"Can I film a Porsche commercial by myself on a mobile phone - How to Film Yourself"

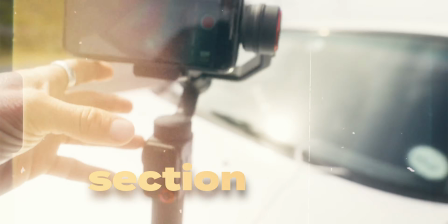I'm going to create an entire solo cinematic B-roll section using the new Hohem M7 gimbal.
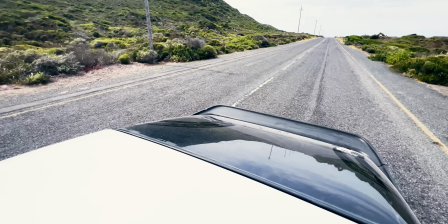There's just one little thing here. This is definitely not the way that Hohem intended this gimbal to be used,
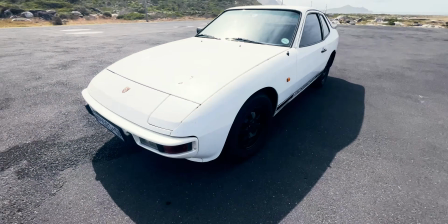and the only thing that I'm concerned about is if this gimbal is actually going to survive this video. Check out how epic this location is that we have come out to. Pretty cool.
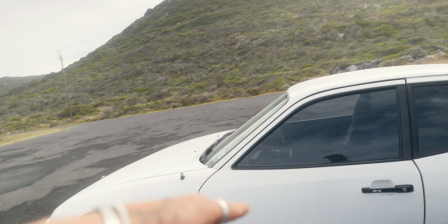Lights looking good. Porsche is looking good. Nice to finally get this thing actually out and have a little fun in it. Basically what we're going to be doing today is creating an entire mobile video on my phone using this brand new gimbal from Hohem. It's the M7, and this gimbal, I don't say lightly, will change the way that you capture mobile content, especially if you're filming by yourself. It's got some crazy features that we're gonna go over in this video while we show how we actually capture our scene, and then show you the finished video once we've filmed it all. We're gonna start off with shooting the car here, and then we're gonna get these crazy driving shots that I'm so stressed about, but let's get into it. So one of the most important things about shooting any video, like always, is that we need a bit of a sequence or kind of like a thing to be happening in our video. So like I mentioned, our little story is gonna be that we're coming down this cool road of me driving this car. Everything's gonna be filmed solo, and then we're gonna get here and we're gonna kind of get out of the car and enjoy the view, get some shots of the car. There's a huge chance that this entire phone and gimbal setup might get smashed on the road, and that's kind of why I'm filming this stuff first, because then at least we've got that, and then if this ends up committing suicide onto the road, we at least have the rest of the video. So let's get into it.
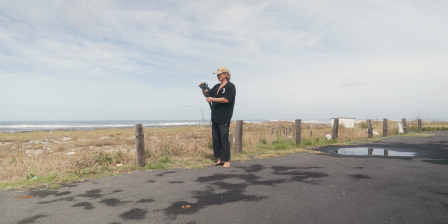My idea for this scene is that I want some opening shots of like this peaceful environment and then the car.
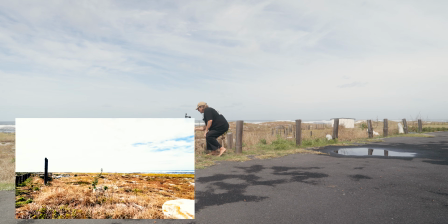So we're just gonna get a couple of like establishing style shots of the environment around here,
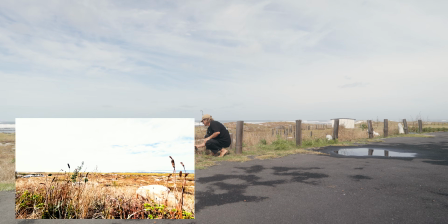give the viewer a bit of context as to where we are, getting some nice foreground. Just do a nice lift up.
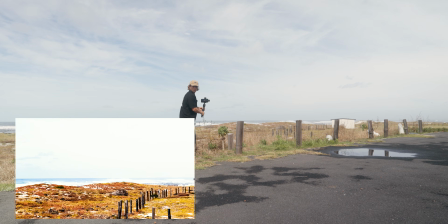Maybe a fully zoomed in one of down here.
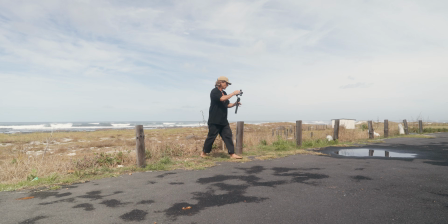Just some nice still shots, not really anything too crazy.
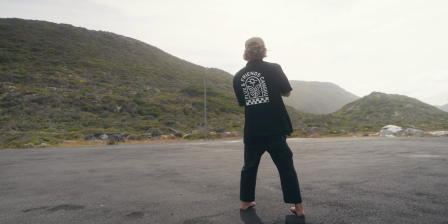And then one maybe kind of looking into the mountain here.
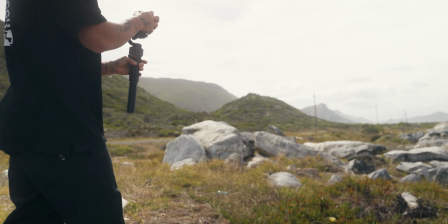Super cool. These rocks are quite cool, kind of foreground elements.
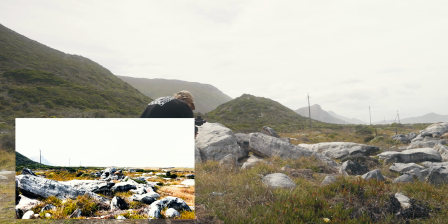So I'll just get some of this. Little still one of this puddle right here.
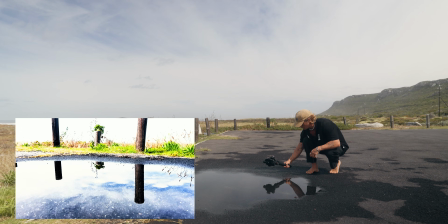I think it's cool, it just shows like the stillness of the place.
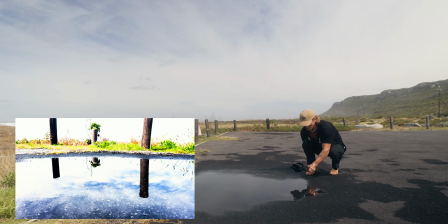That's kind of the vibe we're going for, is it's all still, and then all of a sudden this car comes through and just goes whoa and drives down the road.
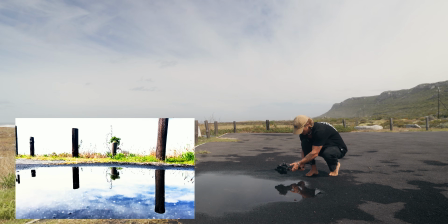So you can get one here. Nice shot of the water. Where this gimbal really shines is there's this little removable remote, but it's not only a remote, it's actually a monitor as well. So I can go into this monitor and I can
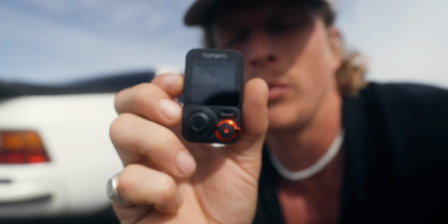literally see what my shot is gonna be framed up as on the screen,
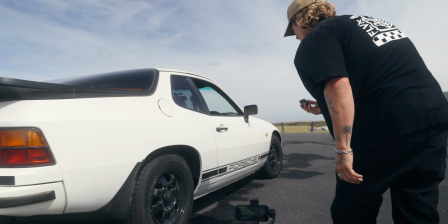which means if I wanna film anything of myself, I can check my framing on here,
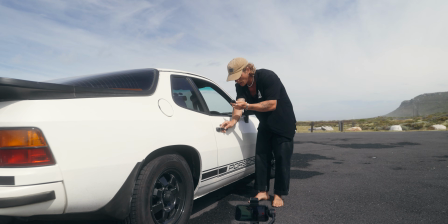see what's kind of going on, make sure it's how I want, and then even hit record on this little monitor, which is amazing, and that's what we're gonna do right now.
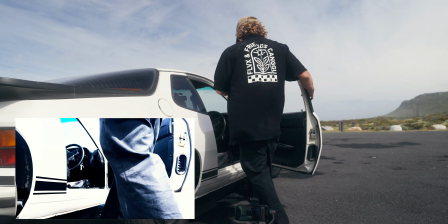So I can check on here, I'll get in the car, and then
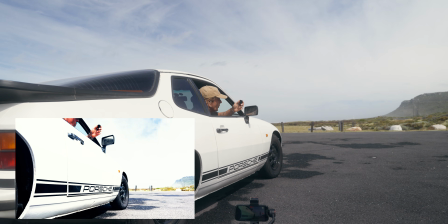I can make sure that this is how I want it, which it is. So now I'll hit record and I'll get out of the car and I'll have that shot. Next we're gonna cut to this like kind of super wide shot of the car, and I'm gonna do the same thing and kind of just get out and walk to the other side.